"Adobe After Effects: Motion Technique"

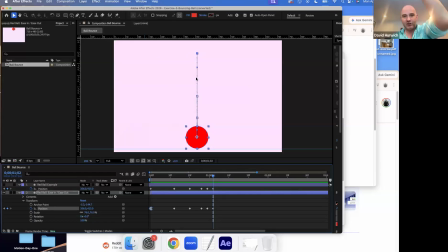20:45 What that means is that it's going to start slow and then increase its speed. Okay. Then when it bounces up, when an object goes up, like if I took a ball and I threw it up in the air, okay,
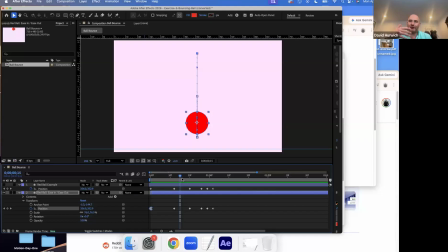21:03 what's actually happening is the ball or whatever you're throwing up in the air is fighting against gravity. Gravity is literally pushing against it. Okay. So if I throw an object in the air, the moment it leaves my hand,
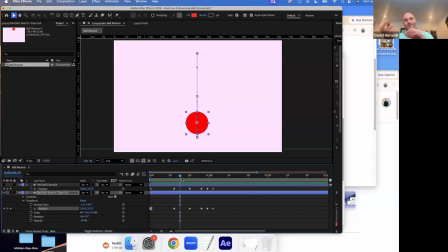21:19 that's actually the fastest of the speed because I'm using my hand as like momentum. Then it's fighting against gravity. Gravity's trying to slow it down. Okay. This is why rocket ships have to have boosters on them because they're literally trying to break out of the gravity of our atmosphere.
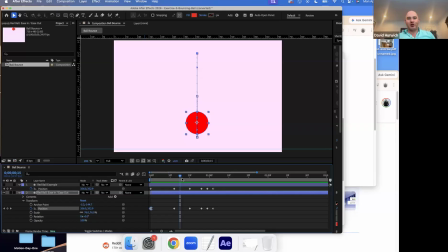21:38 So what happens is gravity eventually wins. So, if I throw an object up in the air, if my hand is the ball, it eventually reaches a point where the gravity is stronger than the momentum that it has.
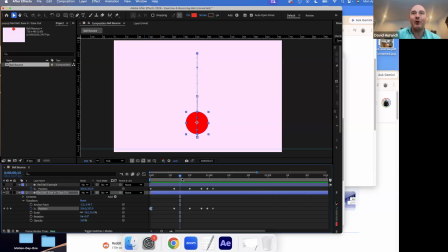21:52 And then it falls back down. When it falls back down, it actually goes back and it starts speeding up again. So what's happening here is it's starting slow and it's bouncing, and then it's gonna like this is the fastest and it needs to ease in here.
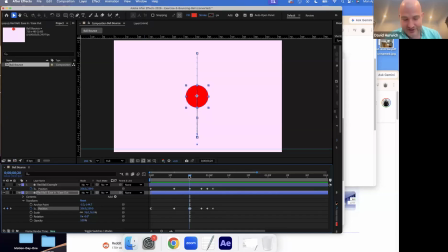22:10 And then actually the whole thing just starts again. It starts slow and it speeds up and then it bounces off the ground and it eases in. So what I could do is I could set this to ease in, but actually because this is, let me just kind of explain it.
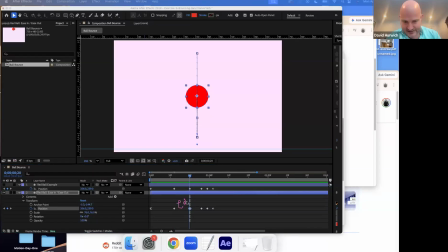22:29 This is the ease in, and this part is the ease out.
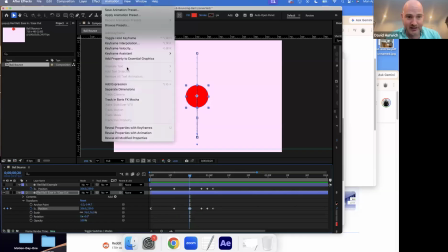22:41 So actually what I'm going to do is the way you could do that is by using ease, easy ease.
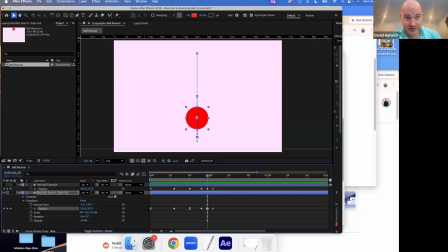22:53 Let's do that here. And so now when I play this, see how that feels a little bit more natural? And it's not a lot. Like I didn't dramatically change a lot,
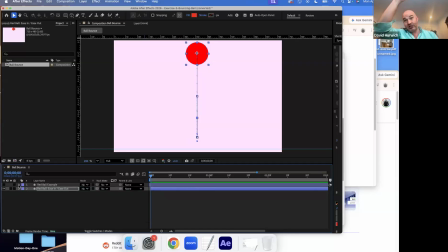23:11 but this constant of slowing, starting slow, speeding up, slowing down, speeding up, slowing down, speeding up. This is how things in real life really work. Very few things in life kind of work at a constant speed. You're gonna, even if I throw my arm like that,
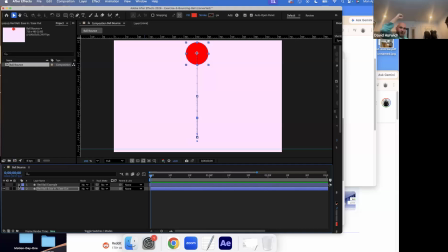23:29 it's like I start slow and it goes faster, or I start fast and it kind of slows at the end. You know what I mean? So it's like I don't really just go, I'm trying to do very hard. Like it's almost robotic to try to do things at a constant rate. Humans don't usually do that, and a lot of things we see in real life don't work that way.
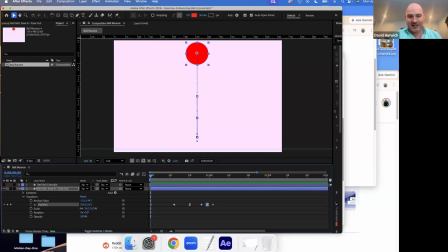23:48 So if you can apply a little bit of acceleration and deceleration, it can make the object feel just more natural.
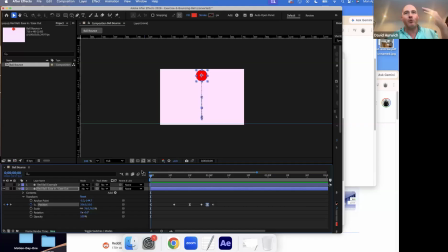23:55 And when it looks more natural, people respond better because it more compares to what their mind thinks it should look like. Okay. So let's kind of explain it or show it. This is the original. It's okay, not horrible. Now, when I add in ease in and ease out,
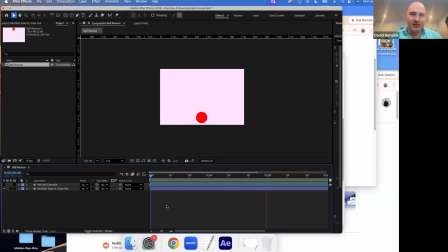24:17 see how that felt a little bit better? Okay. So this is what I mean by techniques.
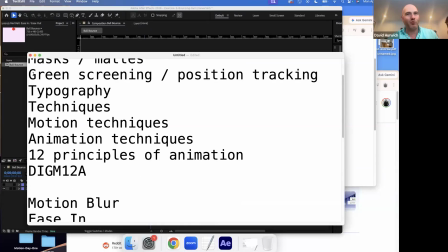24:28 We're learning technique, this has nothing to do with how you place a keyframe or whatever, but understanding how speed works and how that can apply to your graphics. So like, you know,
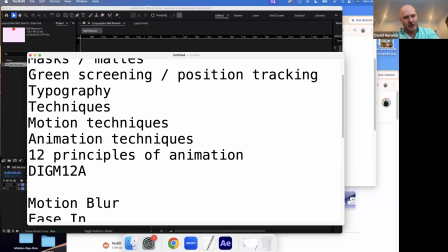24:41 if I wanted something to kind of start fast and come slower, I could use an ease in or something like that.
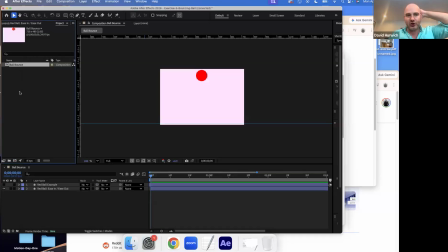24:48 And this would, make your graphics feel a little bit just more smoother. Okay.